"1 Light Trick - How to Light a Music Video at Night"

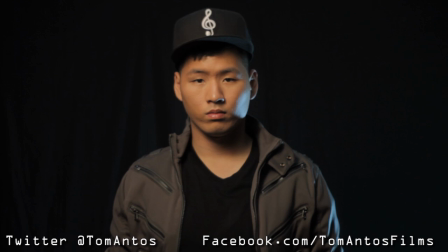(7:25)
I had two lights. there's like this little blue light I put in behind him but eventually ended up removing that light and basically all that I have is just one light it's
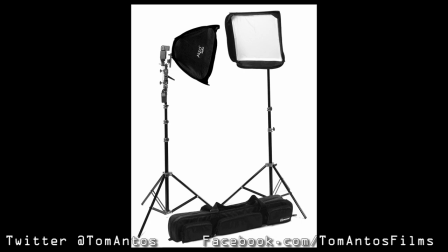(7:33)
a softbox which is again you could use that probably that LED light but it's with you know I wanted really soft shadows so with soft shadows basically you want the light to be as wide as possible so the bigger the wider the
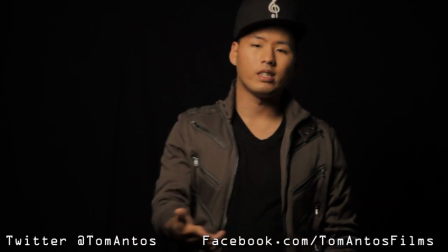(7:47)
softbox the better it's going to be and and I just placed that light again right in front of his face just a little bit up, up above him, and just, you know, I had to adjust the angle so that we got these,
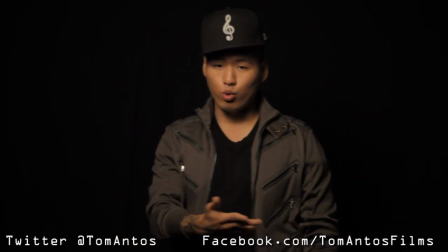(7:59)
you know, these shadows under the baseball cap and under the, you know, the chin that weren't too big,
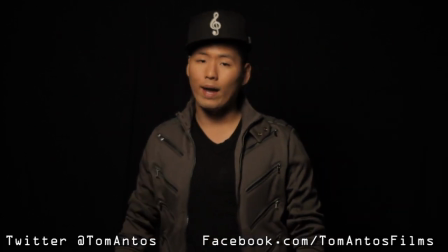(8:04)
so, you know, we kind of wanted that look that, you know, when he,
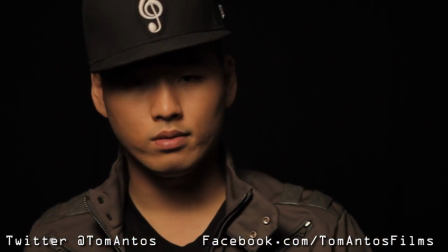(8:07)
when Jay Rice kind of looks down, his eyes are in the shadow, and then when he looks up, his eyes are visible.
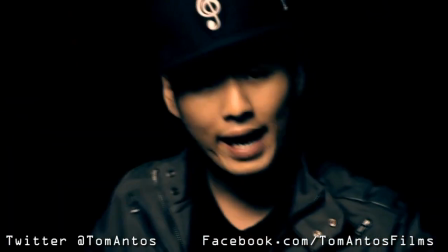(8:14)
And that's it, and then the rest is just color correction. I hope you guys enjoyed this tutorial.
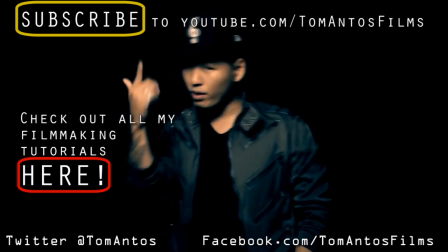(8:18)
Please check out my channel, Tom Anthos Films, for many other filmmaking tutorials,
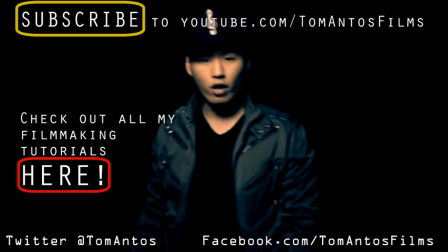(8:24)
you know, lighting tips and tricks, little effects, you know, tutorials, that kind of stuff.
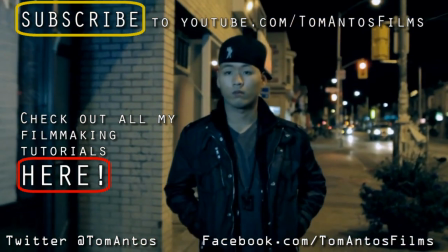(8:29)
And as always, don't forget to rate, comment, and subscribe. Thanks!